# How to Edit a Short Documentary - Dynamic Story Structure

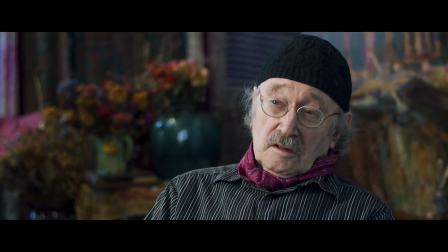So when these things happened here in Portland, I went down there and started documenting.
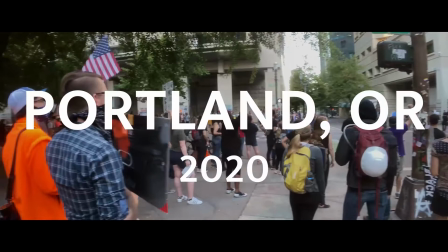The second movement transitions us out of the studio and into downtown Portland.
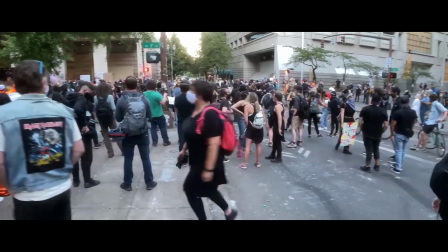So this is basically where we establish the theme of civil rights conflict in American history.
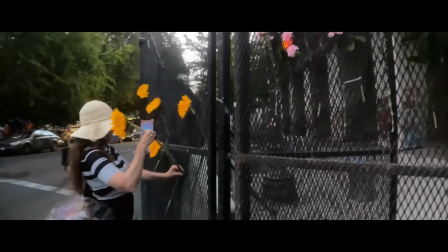When I came here in the mid-60s, it was just the very, very beginning of the civil rights movement.
Then the third movement reflects on the current state of civil rights conflict
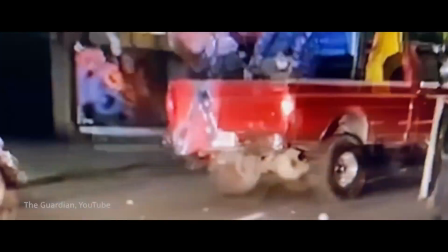in America and the growing and emboldened voice of white supremacy in recent years.
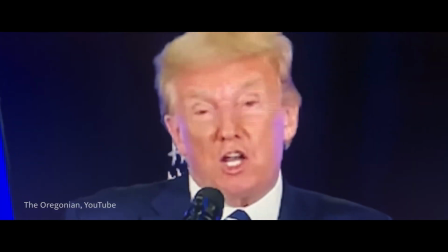Here to change up the visual imagery and also just shift the overall tone,
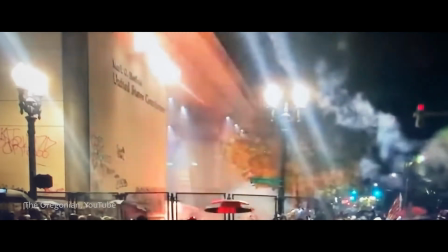this is where I start to introduce news footage and audio. I thought, well, those are the kind of things I painted in the past. So the next movement, the fourth in the film, describes how my dad would nightly watch live stream videos coming from the protests, where he would photograph moments on his iPad in real time.
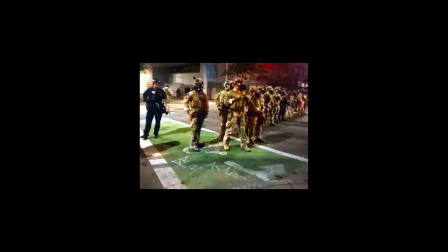At night, I would follow these kids who were with their little movie sticks.
This basically prompted me to build this sequence with still kind of grainy screen grabs of these live streams.
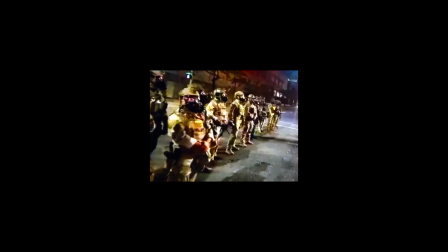We move away from the documentary moving footage to the series of stills, and in doing that, it also gives this scene its own kind of unique visual style. The fifth movement turns to the visual backdrop of the protests, the Portland Justice Center and the federal courthouse building.
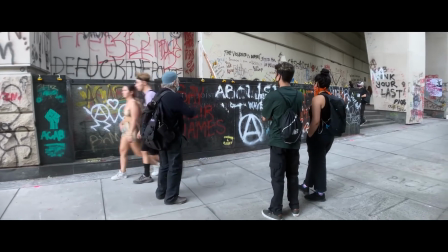The story narrows in on the buildings both architecturally, but also its symbolic potency,
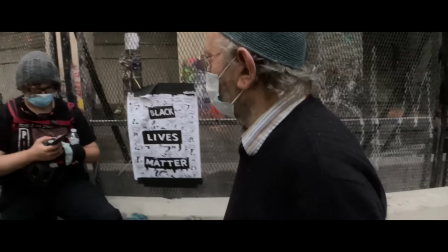and especially as the buildings become transformed physically and visually by the actual events transpiring around them. So the sixth movement is the reveal. It finally introduces us to the paintings that we've been talking about. We've been bearing witness to the research that goes into them, and now finally we begin to show these paintings.
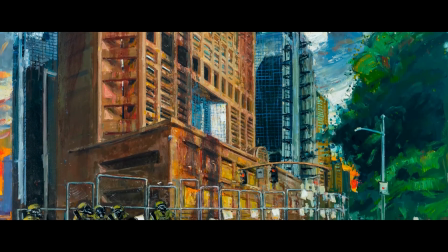This sequence makes the most radical visual leap. It takes us out of the realism of the imagery that we've been seeing,
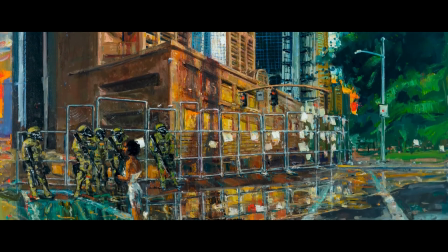and we're now looking through this expressionistic lens of the artist at these historic events. The goal of the protagonist is complete. You know, he's reached his goal and he's made this set of paintings.
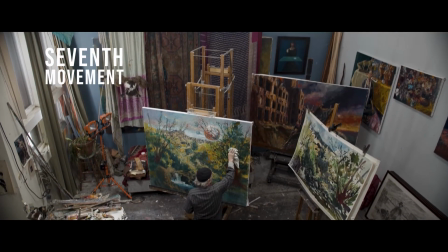That brings us to the final movement, the outro. This is the seventh movement in the film.
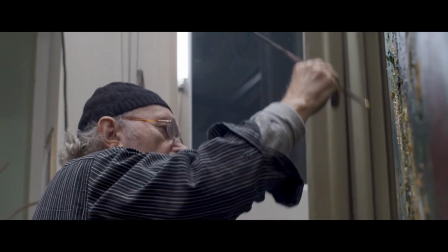Here we return to the art studio where we see my dad in his natural setting, painting a new canvas.
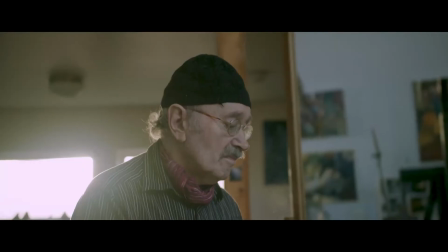So here we basically bring in the conclusion of our essay as my dad reflects on what he has witnessed and where,
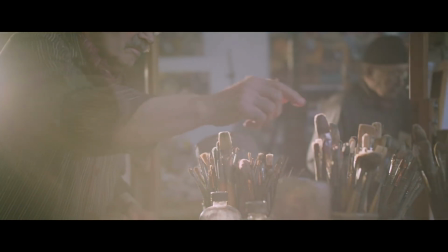in his view, we might still be headed. We land the film on the final potent thought.
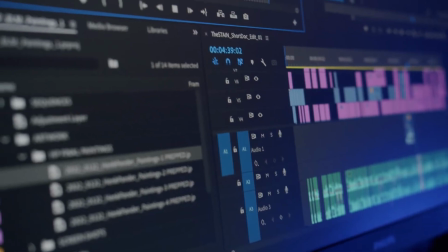There are, of course, a lot of ways to approach documentary narratives. For me, editing is in many ways an extension of the writing process. To get the project shot, you've found a story that you want to tell. You've done the research and crafted interview questions to capture the story. And ultimately, once the filming is finished, the story really resides now in the material you have. It resides in the footage, in the images. So your job is to pull that story back out, pull it out of those materials, sculpt and construct it from this new material, and find ways in which to keep the scenes progressing and building. It's an exciting process, and it's one that I love because there's always unexpected discoveries at every stage. So what do you think about the idea of mapping out a short documentary story in movements? Let me know in the comments. This particular video was a broad view of the creative story approach to creating a short documentary video. Next, I'll be getting into more specific steps, taking you from the beginning of the editing process all the way through to output and delivery. Check out how I shot the interview and the B-roll in this video here, and then take a deeper dive into the step-by-step process of editing a documentary video right here.